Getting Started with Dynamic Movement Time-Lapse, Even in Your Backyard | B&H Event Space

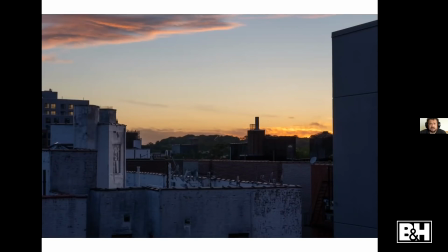[12:30]
The beauty of what we're doing now and the time we're in is with digital, you can try something, run it for 2 minutes, just play it, hit play and cycle through as fast as you can on the back of the camera. Does that look right?
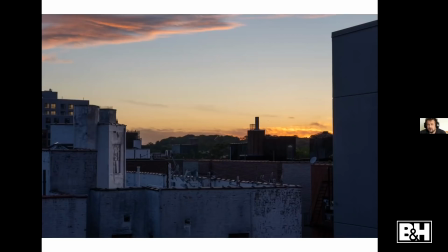[12:44]
Does it not look right? If you're ever not sure, do a shorter interval because you can always cut frames. If you do a frame every second and then later think, oh, it should have been a frame every 4 seconds, you can just remove 2/3 of those frames and it's effectively the same thing.
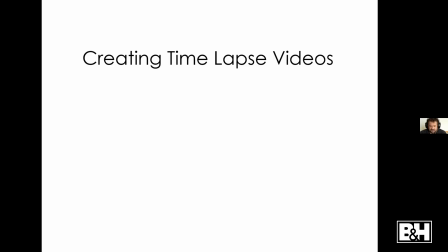[13:06]
All right. So we've got all that. Now you want to create that first time lapse.
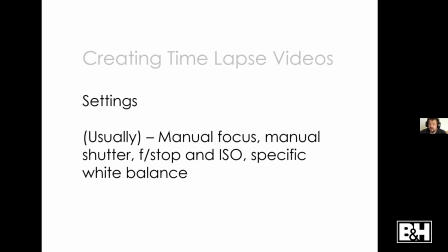[13:16]
For time lapse, much like video, you want to be manual shutter, manual f-stop, select an ISO, use a specific white balance, and usually manual focus, or always manual focus.
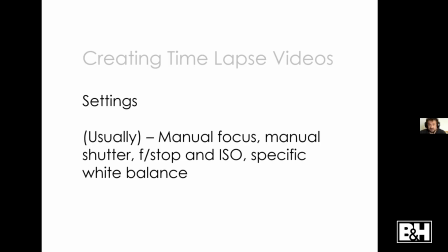[13:32]
With video, usually manual focus, sometimes autofocus. If I'm doing a person, an interview, I'll use autofocus with video. With time lapse, you want to lock everything down most of the time because you'll see it jump around.
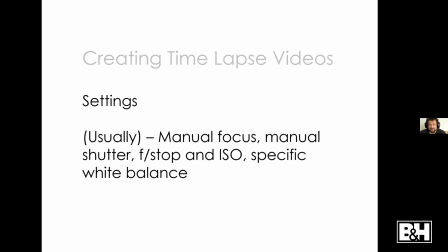[13:47]
It gets all jittery and flickery and the white balance can change. If you see a white balance shift, that's bad. So usually you want to lock everything down. We'll talk about some exceptions to that.
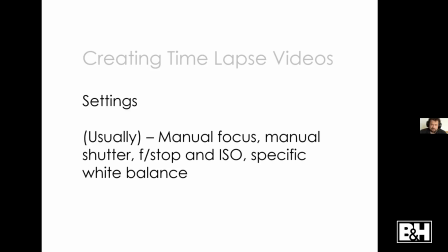[14:03]
So do that. Experiment, get the exposure you want. I would recommend capturing in RAW. You can do JPEG, but one of the big advantages of RAW is if you decide that the white balance should have been something different, you can correct it.
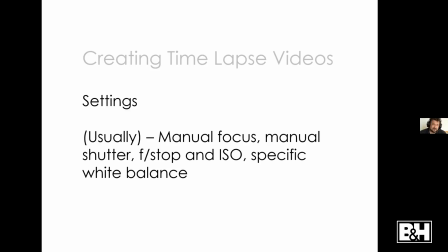[14:18]
You've got all that resolution. You've got all that exposure latitude. You've got a lot more flexibility than if you capture in JPEG.
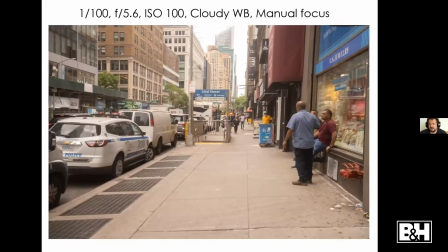[14:28]
So this is 100th of a second, f5.6, ISO 100, cloudy white balance, manual focus on a Manfrotto 460 gimbal. There's going to be a few here where we're going to think about the shutter speed.
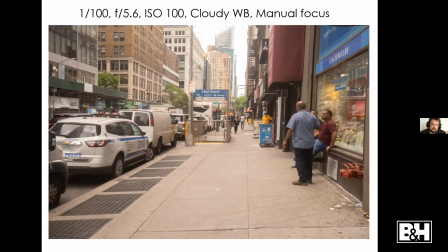[14:43]
So when you're capturing video, those of you who watch that know if you're capturing at 24 frames a second, generally you want to be shooting at a 50th of a second, really 48th, but your camera probably doesn't do that.
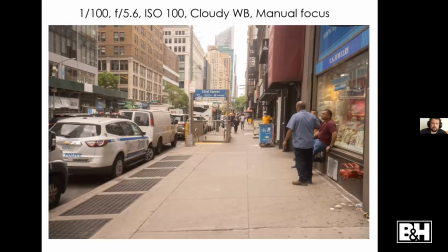[14:55]
If you're capturing at 30 frames a second, a 60th. With time lapse, the rule's not quite the same. You do typically want a little bit of blur.
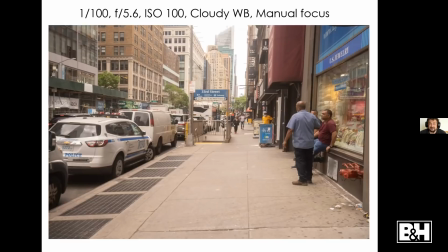[15:09]
But if you were capturing a frame every 5 seconds, so you decided that your shutter speed should be 2.5 seconds, you're likely getting too much blur. So it's a fine line.
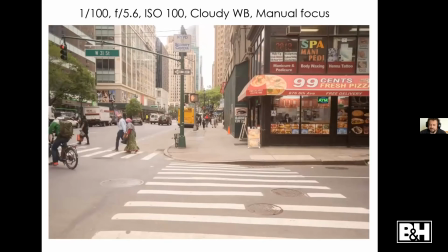[15:22]
This is 100th of a second. You can see there's not really any blur.
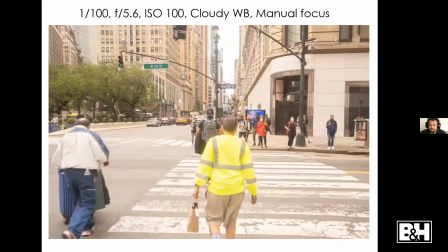[15:28]
When you see people walking, it feels a little jittery because that 100th of a second might be a little fast for what I was doing.
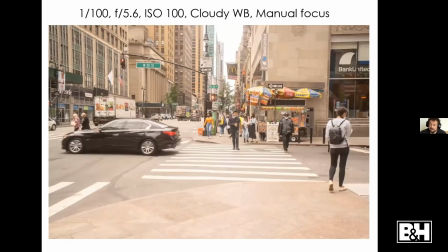[15:36]
Just walking around sort of Midtown with the gimbal.
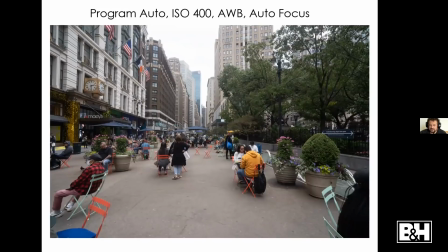[15:43]
Here's an example of what happens when it's on auto. So program auto, ISO 400, auto white balance, auto focus.
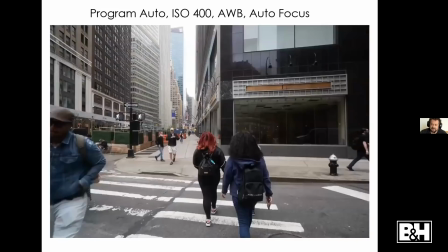[15:53]
This worked better than I thought, but you can see the exposure changes periodically, and that can be a little jarring.
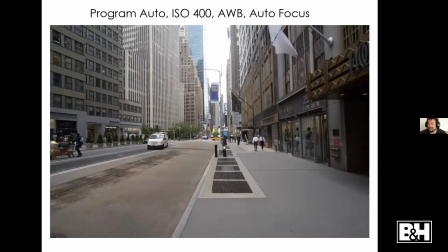[16:00]
When I did this, it was to show you what not to do, and it looked better than I expected it to, but you still want to be careful.
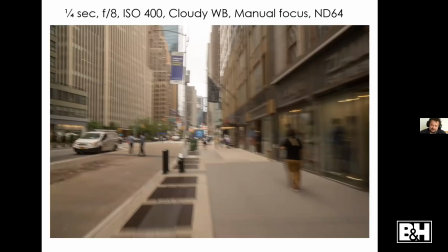[16:09]
So that first one was 100th of a second. To go to another extreme, this is a 1/4 second.
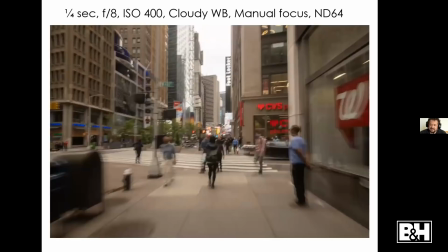[16:15]
And with this, it feels a lot more fluid.
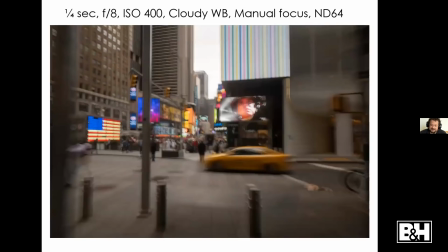[16:18]
So still on the gimbal, walking around, but you can see because the cars are blurred and the people blur a little, it feels like motion.
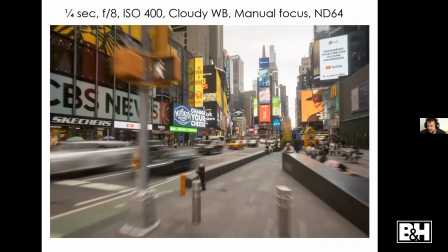[16:26]
It feels more natural because when you're going through like that, things are going fast. Things need to feel fast, and they don't feel fast if everything's sharp.
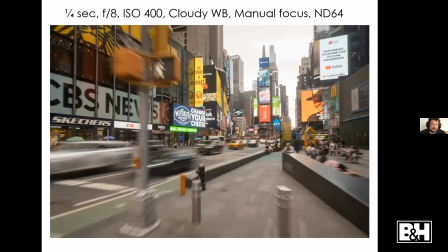[16:36]
But like anything, the right shutter speed, it's going to depend on what you're doing. One of the things to think about, if you remember the old, like
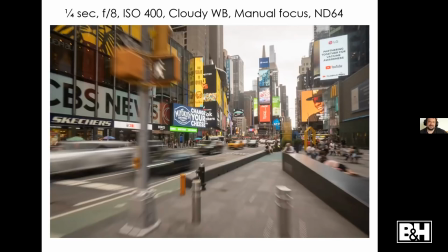[16:48]
Harryhausen, the old time-lapse stuff, like Clash of the Titans from 1980, all that time-lapse stuff, part of the reason, or not time-lapse, stop-motion stuff, part of the reason the stop-motion stuff feels fake is because everything is sharp.
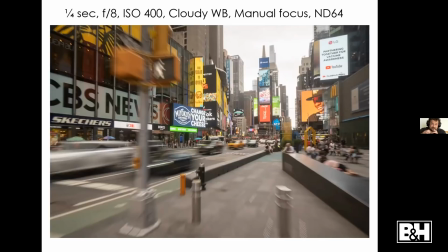[17:03]
You know, they take the model, they set it, they take a picture, they move it a little, take a picture, move it again, take a picture, move it again, take a picture. And because of that, we lose that motion, that blur that we get normally when capturing film or video, motion or video.
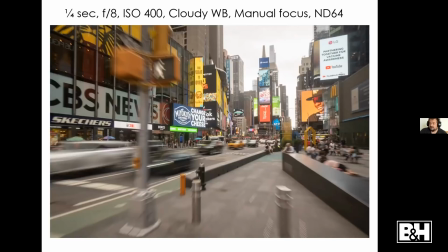[17:19]
And so it feels wrong. I just learned the other day, listening to a podcast, that with stop motion now, there's a technique where they'll actually cause things to be a little bit blurry sometimes, so it feels more natural,
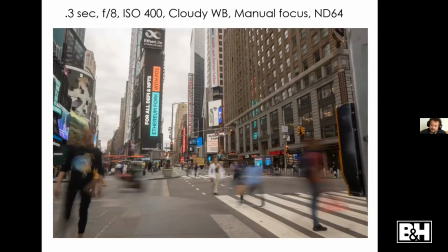[17:35]
so you get that blur. And then this is 0.3. All right, and then, so those were on gimbals. We'll talk about hyperlapse and gimbals more in a little bit. There's also just locking it down.
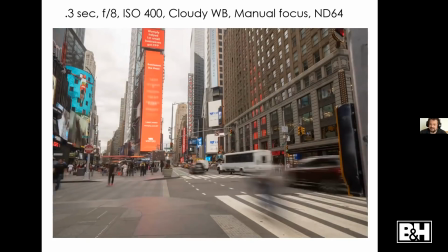[17:49]
So this is still on the gimbal, but the gimbal is just setting on the ground. 0.3 seconds.
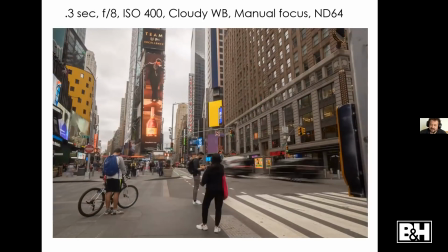[17:53]
So you can see like that cyclist in the front who wasn't really moving.
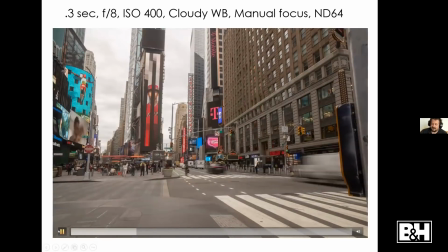[17:58]
He remains relatively sharp. Everything else is blurry, and it feels like there's activity.
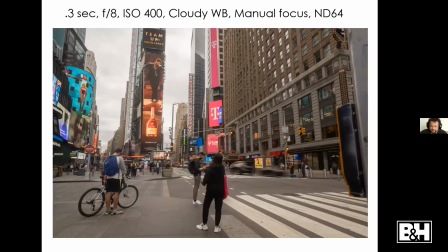[18:03]
It feels like things are sped up instead of just being jerky. Same thing at a 30th of a second.
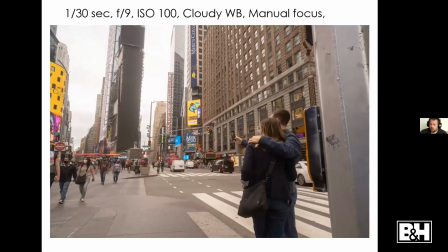[18:12]
Still blurry, but it's not quite, you don't quite have the streaks.
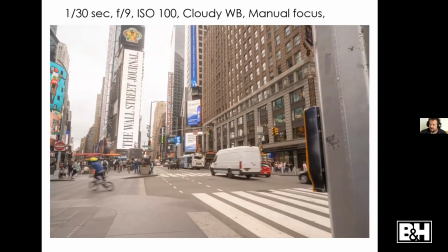[18:17]
You don't quite have as much motion.
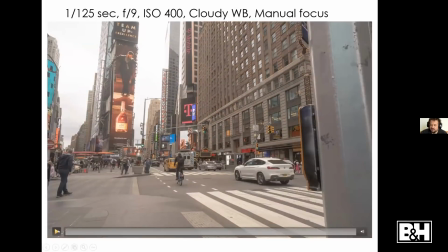[18:22]
And then 1/25th of a second, same thing.
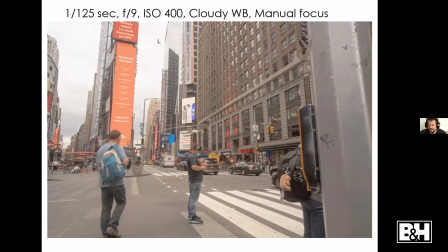[18:27]
And you can see the 1/25th of a second, because again, everything is sharp, it feels a little more jittery. So think about that shutter speed. All right.
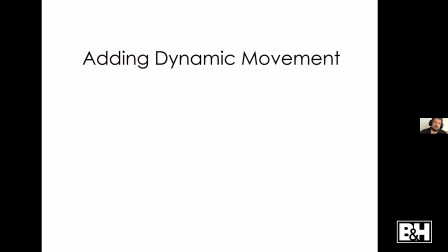[18:40]
So that's if you're down. That was with the gimbal. The gimbal has a nice little tripod. You can just set it down. However, I wouldn't recommend capturing static time lapses like that with a gimbal, even though the 460 has that nice little tripod.
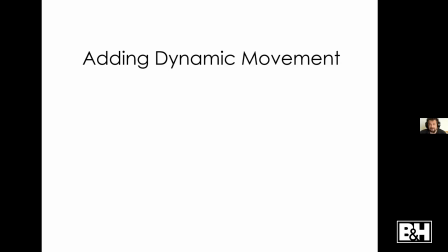[18:57]
A more robust tripod like the Manfrotto Element is a better choice for that. It's much more stable. Like on those, you may have seen there was a little bit of sway and movement. All right, so we're going to add some dynamic movement. What does that mean?
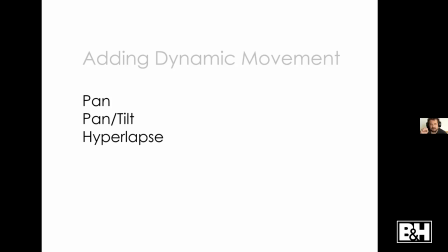[19:14]
We did some just locked down. Here's the camera pointed in a direction. Looks cool, great. But just like capturing normal video, you can pan and tilt, and you can move forward and back, left and right. So we can try those.
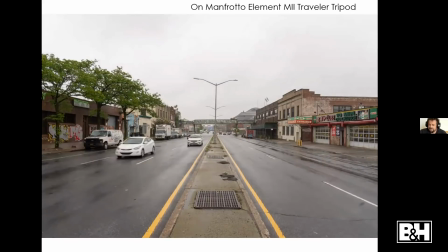[19:33]
So here, Atlantic Avenue in Brooklyn, right down the street, Manfrotto Element M2 Traveler Tripod.
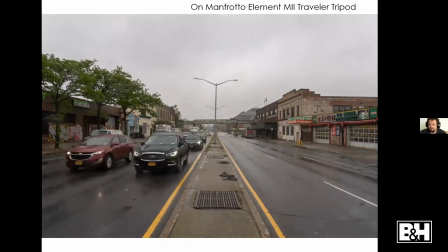[19:43]
It's fine, looks fine.
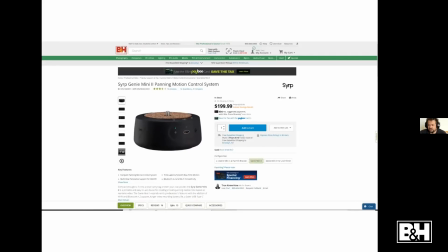[19:48]
But if we add something like the Syrup Genie Mini 2, which is a device that mounts to your tripod, then your camera mounts to that, that allows you to set a rotation.
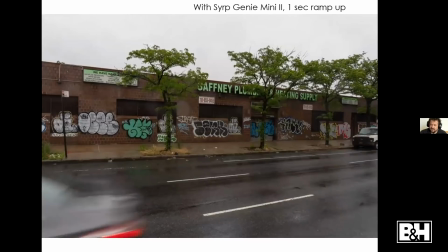[19:58]
You can also use it for video. So this is with the Genie Mini 2 with a 1 second ramp up.
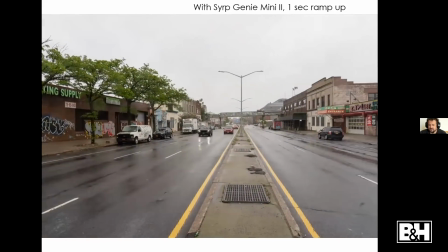[20:04]
You may have noticed that the beginning of the video was a little slower. It speeds up in the middle, and at the very end, it slows down again.
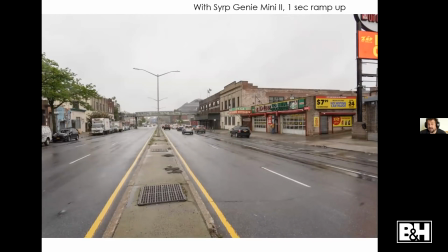[20:10]
That's a 1 second ramp up at the beginning and the end, which is a feature that the app lets you do.
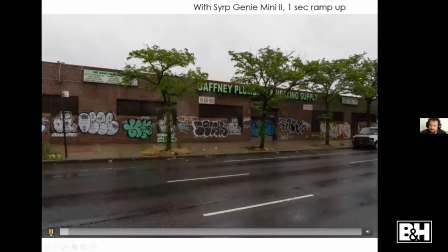[20:18]
Having that motion, having that panning can make things a little more interesting.
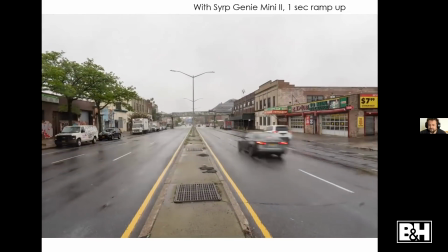[20:24]
It breaks things up. It doesn't feel static. That's just simple panning movement with the Genie Mini 2.
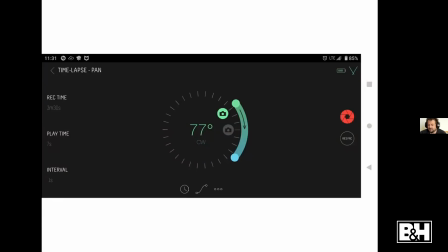[20:33]
You use the app, the Syrup app. It's on iOS. It's on Android. The app is free. You can set how much of a rotation you want to do.